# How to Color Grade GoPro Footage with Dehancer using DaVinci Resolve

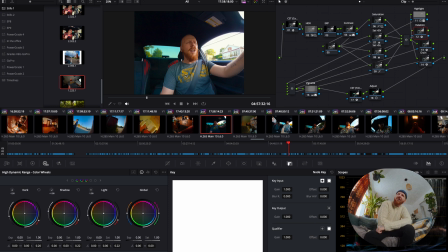Halation just like gives this little bit of a red tint around the highlights. And then I have my glow here and my grain here, and then a vignette, and then another color space transform.
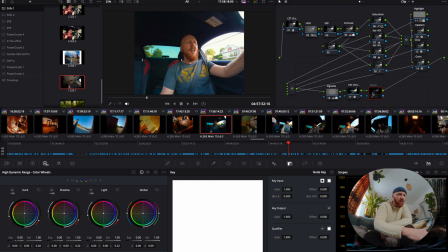And then I do a final adjustment to just, you know, not have my black too washed out. Just, you know, final touch. This is how I usually color grade. I use that on all of my professional shoots. and it works well because I have a lot of flexibility and I can basically just tweak things as I like.
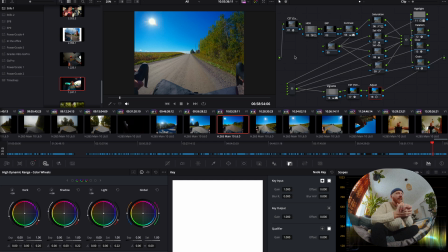And now I just want to see if the Dehancer can get me there in way less nodes, bring me a little bit of extra oomph, because sometimes the tool you use are kind of influencing you,
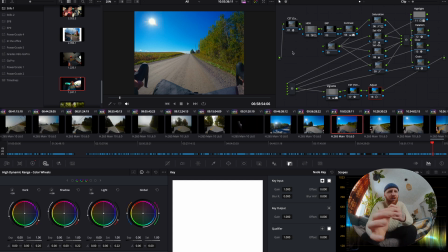which is a good thing. Okay, I spent a couple of minutes just deconstructing the node tree I have here and to see how I could use the Dehancer. What I came to was that here.
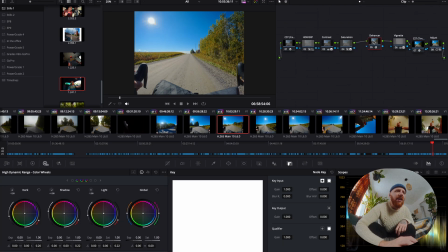What have we got here? Basically, we have a CSD, which is gonna, you know, do the same thing, transform the color space, a little bit of HDR exposure.
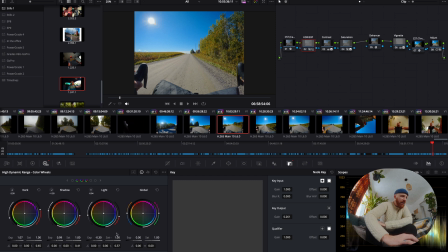I'm playing with the HDR exposure. I just call it HDR because I work in the HDR color wheel.
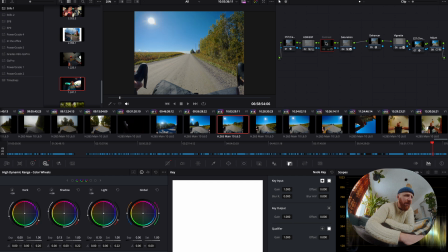Contrast. I kind of like to give it a little bit of pop, so a little bit of contrast here.
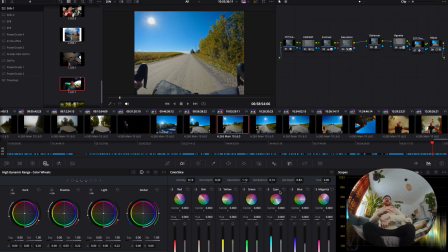As I said, I used a color slice instead of my very convoluted way of doing saturation, a little bit of color warper here to help with managing the blues, because the blues were really popping.
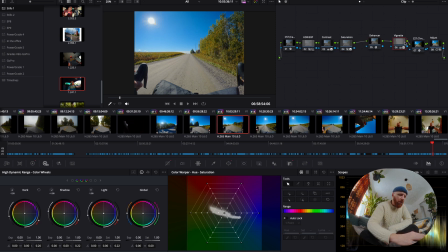And then the Dehancer, a little bit of a vignette because we all love a vignette. Another color space transform, a little bit of adjustment because usually really appreciate just a little bit more of a
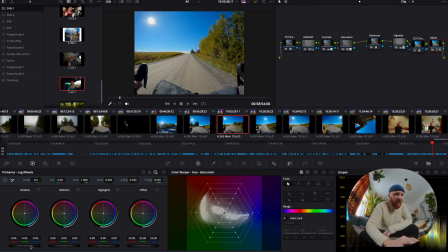depth in my shadows. And I find that this does the job.
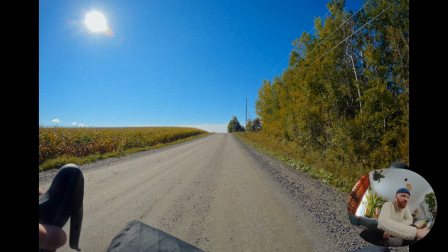Just, you know, you can see the shadows being a little bit darker. I don't like shadows are too milky.
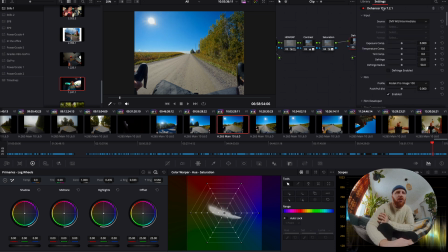Let's go into Dehancer and play with it. Dehancer Pro 7.2.1, whatever that means. And I've put my input in DaVinci Wide Gamut Intermediate, because this is what I personally use. I really like that you have those type of color space,
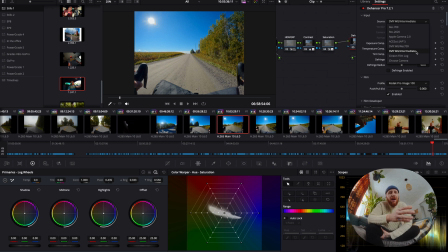because if you're dependent on a camera, some camera are not even in database. Is GoPro in there? As you can see, GoPro is not even there. So if you're not using DaVinci Wide Gamut, you're a little bit fucked.
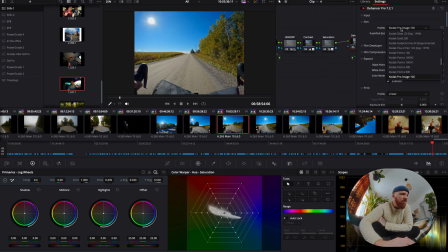Here I use Kodak Image Pro because quick like that, it's the one I personally like a lot. I don't know how accurate these are, but to me it'll look good.
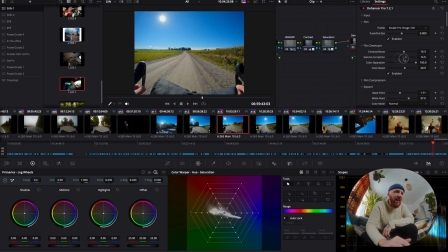Film developer, you basically add some contrast, gamma correction, color boost if you want more or less color. Film compression, so this basically will compress your highlight and your low light, just a little bit like film.
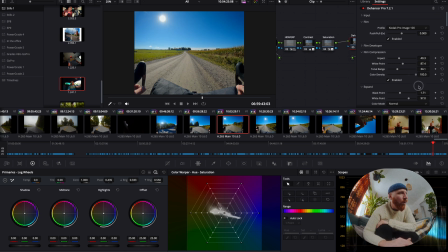Color density is a different way of working with saturation. So let's go to expand. This is your black point.
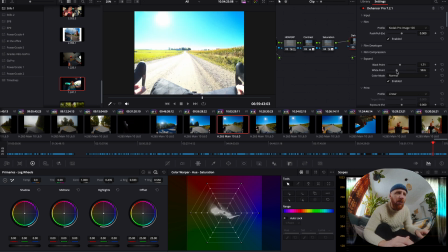This is your white point. How much of it you want to affect your image, I guess.
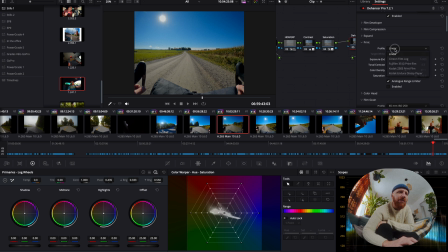Just play around and you're gonna figure out. Print, it feels a little bit too much for me. It makes everything a little bit too crunchy, but if you like that, it's there. This is where it's getting interesting.
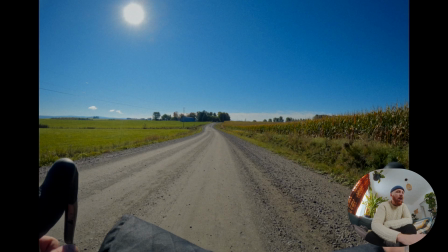Film grain, I personally love a good film grain.
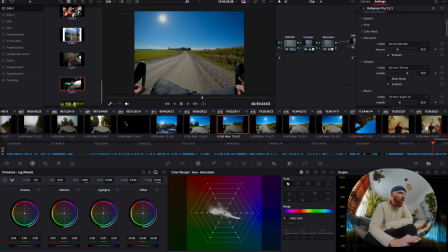I personally feel like digital is a little bit too sterile.
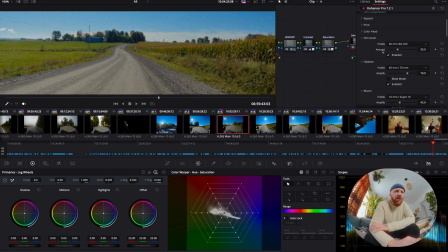It's really good, honestly.